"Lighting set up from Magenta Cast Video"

So in this video, I wanted to talk about the lighting from the Magenta cast video. If you haven't seen the video, you can check it out here. So what I want to do is just kind of go through the different elements of the lighting. And then what I want to do is I'm actually going to take the same lighting and put it in a completely different location in a different context in another video. Let's go through it.
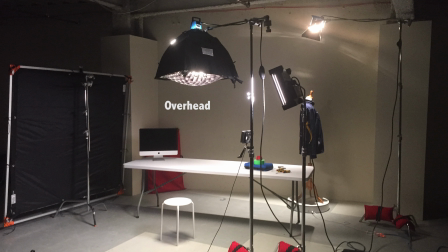The lighting setup is really basic. I had overhead light, which was like just barely out of frame, backlight, and then I had a side light, which was kind of filling in a little bit of the shadow side of my face,
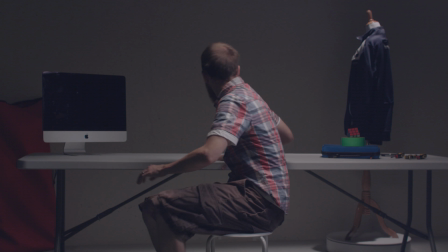as well as hitting the computer back here. So those were my three lights.
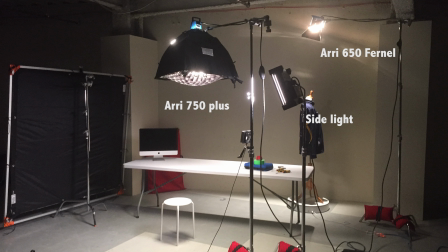I had an Arri 750 Plus, an Arri 650 for Nell, and then I had a Celeb 201. The Celeb 201, the reason I used that one was because it's dimmable. I could have used another Arri light.
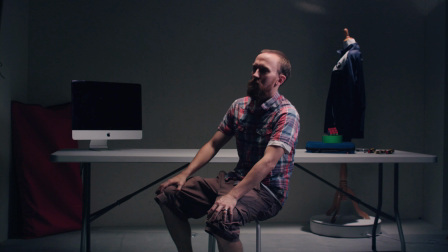I just didn't have a dimmer for it. So this is what it looks like fully color graded.
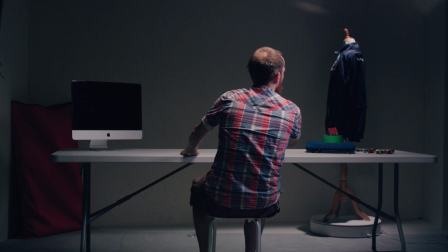And then I kind of played out this little scene of me turning towards a table and thinking, and then I hear something and I freak out.
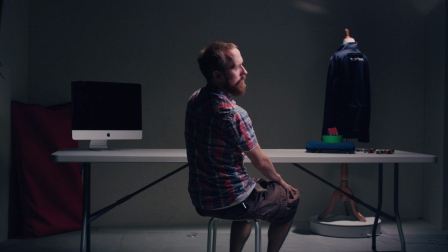In this scene, I really liked the top light, and it's very soft.
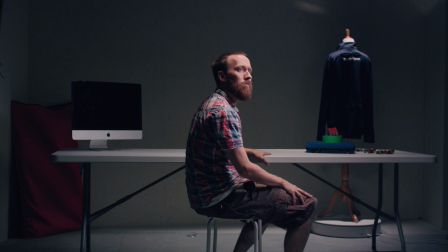And I also put a 45-degree grid on the Chimera, which allowed for a really nice, like, controlled light. So it kind of concentrates that light down into a smaller area, which still gives you that beautiful soft light without spreading that light all over the place. So lighting doesn't have to be overly complex, in my opinion. I think you can achieve the same look using less lights.
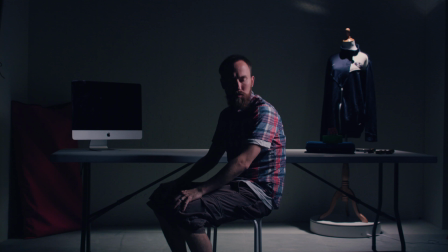You're better off. This is kind of what it looks like without the top light.
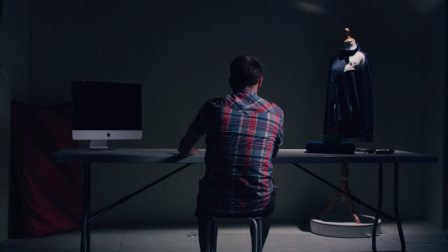You can see just the side light there filling my face, and you can see a big difference between the two when you look at them side by side.
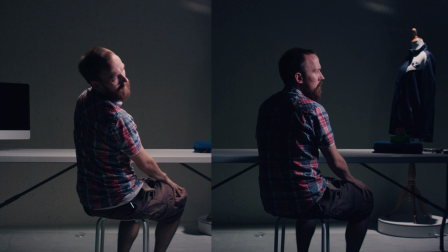The top light one just gives this really soft look.
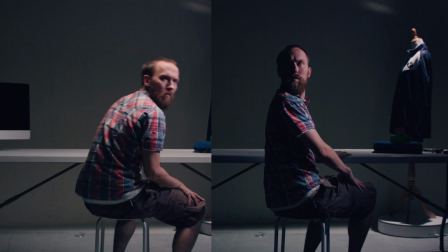My body is filled out, but again, it's not like this one, like the top light one, is better than the other. It's just a preference, and it's also like what's the mood you're trying to create. So I think that's what's important.
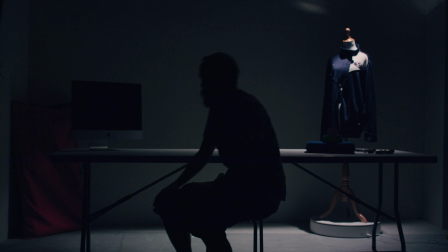Then I wanted to show like a silhouette. This is just the backlight, and it's actually kind of a cool look. Like if I'm shooting a music video, yeah, I would probably light something like this. You know, some guy busting a move, because people bust moves all the time. That's what I do.
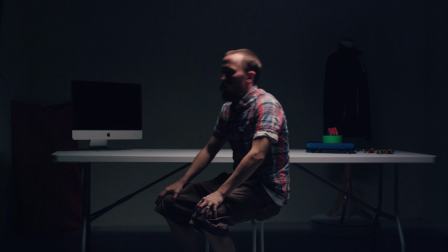I bust moves. Okay, so then next, this is just the top light, and it gives you a very like sunken in eye look.
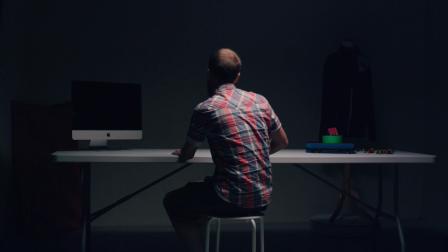Like my eyes like don't really have much life to them. They're very sunken.
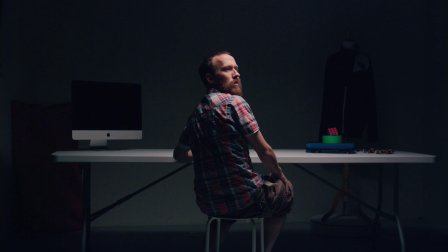It's very Godfather-esque type look, you know. That's they lit a lot of Godfather with the top light.
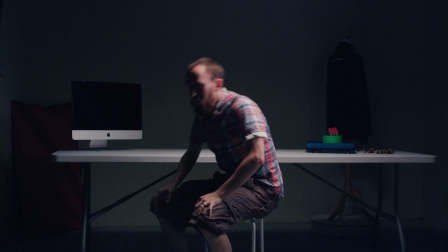This is where it gets interesting. I took out the backlight and I had just a side light and the top light.
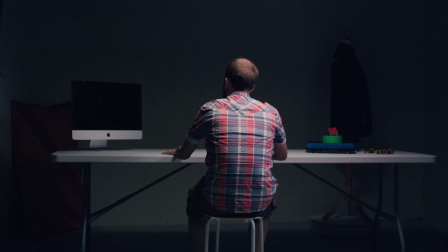And you can see the side light actually brings out a little bit more of the eyes, especially when I turn back right here.
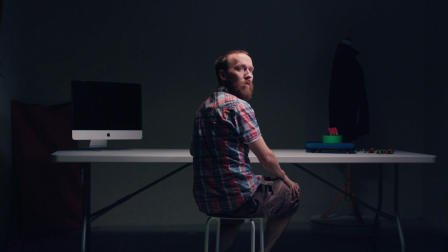You can see quite a bit more into the eyes. It's not as sunken in.
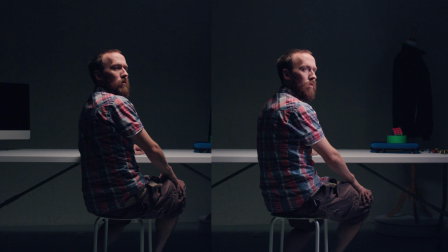It kind of brings back some of that detail. And then this one, the final one, is just the side light without the backlight.
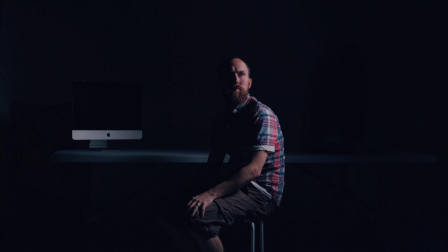So you can see like this is a very like lit look, I would call it. I mean, it's pretty obvious there's one light lighting this guy. But it doesn't look terrible. I mean, it's not like, oh man, that looks terrible. It's just a different look.
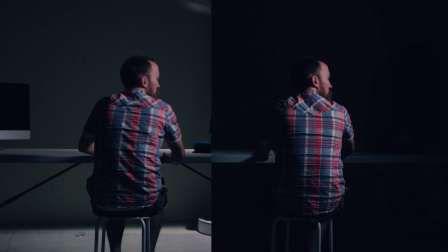Now, if you compare this one to the side light with the backlight,
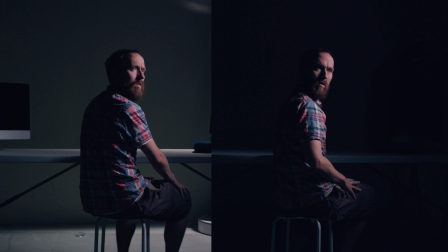again, it gives you a completely different type look to it.
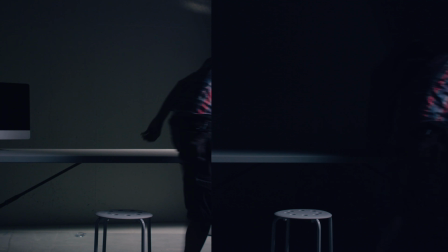I would say play around with whatever you have. In the next video, I want to talk about taking the same lighting setup but having actual production design behind it and how it makes your scene look so much better. So stay tuned for that one. It's coming out soon. And again, thanks for watching. Thanks for the support. I really appreciate all of your comments. I love learning from you. I've learned a lot by posting these videos that I hadn't known before. And again, I'm not like this omnipotent person. I'm just sharing the knowledge I have, and I really appreciate those of you that share your knowledge back. Again, be sure to subscribe and check out my other videos.